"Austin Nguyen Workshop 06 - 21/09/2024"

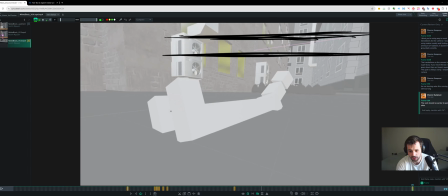Maybe by this point we're kind of up here, because we're going to be on that one track. It's going to be way easier to
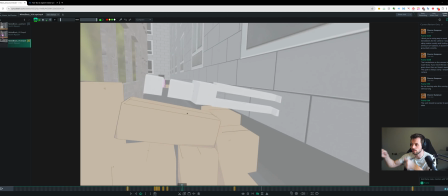follow, and the jitteriness of the side-to-side motion and that kind of stuff is going to make that a lot clearer.
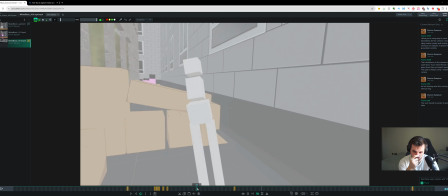Yeah, so that's the biggest section in there to figure out, I think.
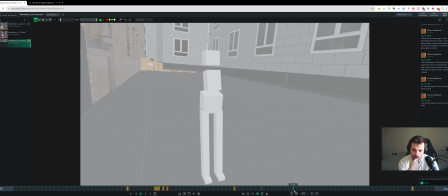We're going to talk about this translation stuff. For me, I still feel like this run,
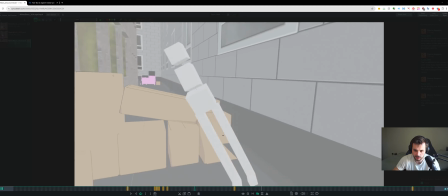especially both sections of running, this section of running is maybe a bit too long, but, you know, it might be okay.
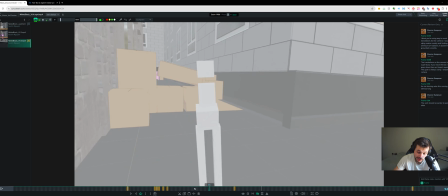You said you need the running to read because maybe that's what the client wants. That's fine. But I do think this section is too long right now.
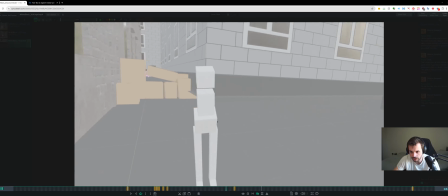It's like hold boom dum dum dum dum dum dum dum dum dum.
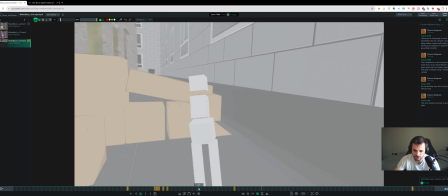You know, that's like a really long section in there of running, and I think you can take out a good 12 to 24 frames out of this,
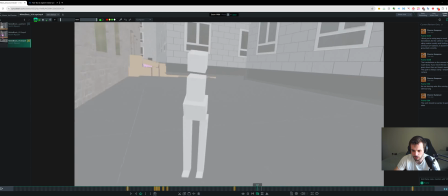and you would still be perfectly fine. Probably you could probably take a whole second off this. Dum dum dum.
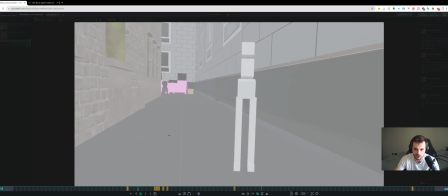You know, like you're already on the next thing. It's like a few steps, like step, step, step, step, step, step, jump over.
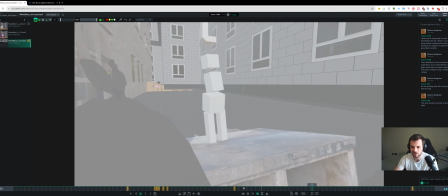You know, you're doing like 10 steps in here or something. I don't know.
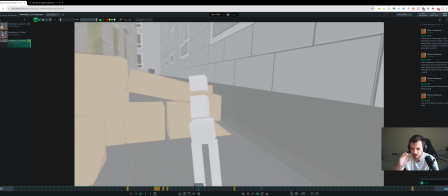You're doing a lot of up and downs, and I think that's really breaking the rhythm of the shot, and it gets a bit stale because of that.
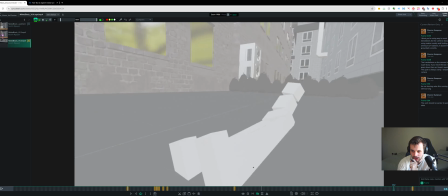All of this ending is cool. I think it could be cool if I see you have this vent coming up here in a second at the very end.
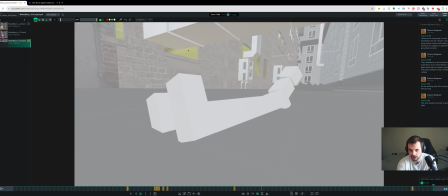Right, you have this vent at the very end here.
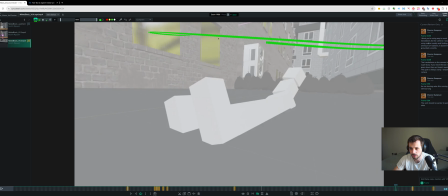It could be cool if you move that vent earlier, you know, even like here or something, or somewhere earlier, so it kind of justifies the sliding a little bit.
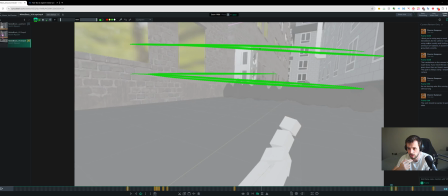That could be cool. So as the camera's tilting down, maybe you see the vent, and that justifies him going under it as he's sliding, right?
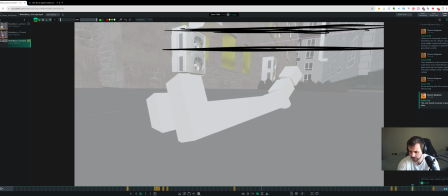Like that could be really cool. And I think that would make it a lot clearer.
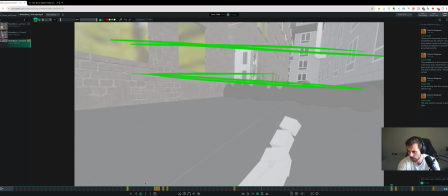So those are my main notes. I'm just gonna, yeah. So there's not too many notes really.
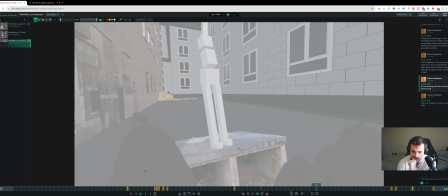It's just simplifying a few things. Like the actual main motions are fine, like the timing of it.
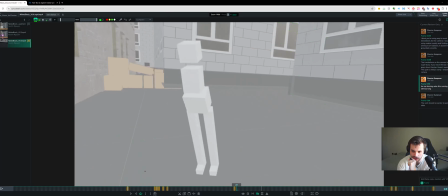The only timing issue, like issues I have at the moment is, you know, this section as I just talked about.
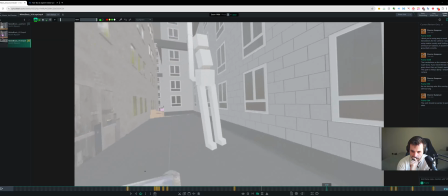All the rest of it is just making the camera a bit simpler. In here you have this big translate where the camera goes right and left again.
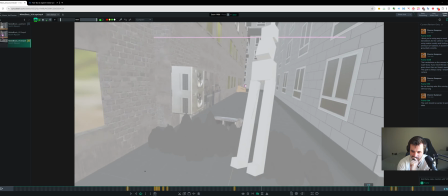And I think it probably,
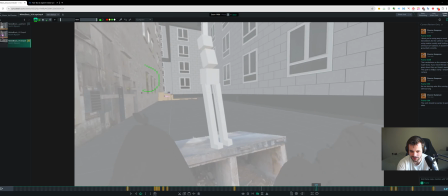you know, could just be, instead of going like this and following him, it could just, you could do a little bit of it maybe. Like you could just do a little bit and do it mostly in rotations. I just think in general you can tone down a lot of the translations side to side and do most of it in the rotation of the camera.
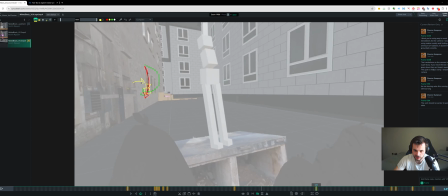You know, by rotating the camera around, following the action, instead of translating with it.
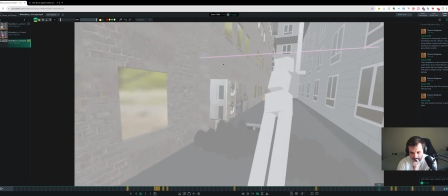And that's going to just make it a lot clearer.
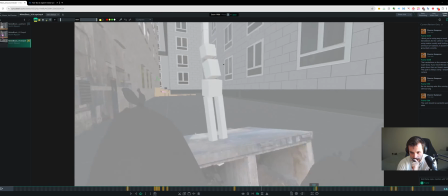Cool. Yeah, that's my main thoughts.
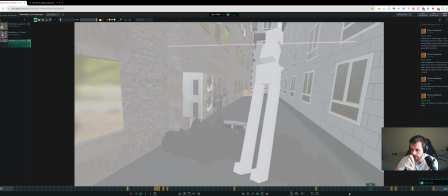Probably a bit of a short review this time, but I think, you know, if you tighten these few things, these few notes I had up,
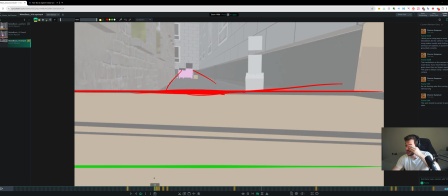like the plan is really clear, and hopefully you can see how by having it all figured out with this simple proxy geometry,
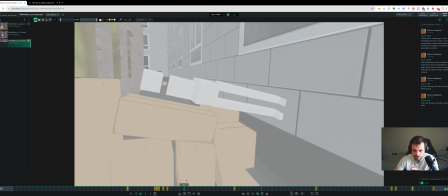it's going to make it way easier once you start posing, because you have everything kind of mapped out now. And once you get it working in proper 3D space,
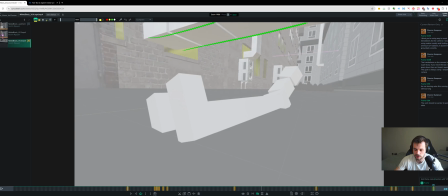with a few of these notes, it's going to be really easy to just, you know, get that guy looking great and put some awesome poses on there, and it's going to be, you know, fun piece. So yeah, best of luck, and let me know if you have any questions. See you next time. Cheers.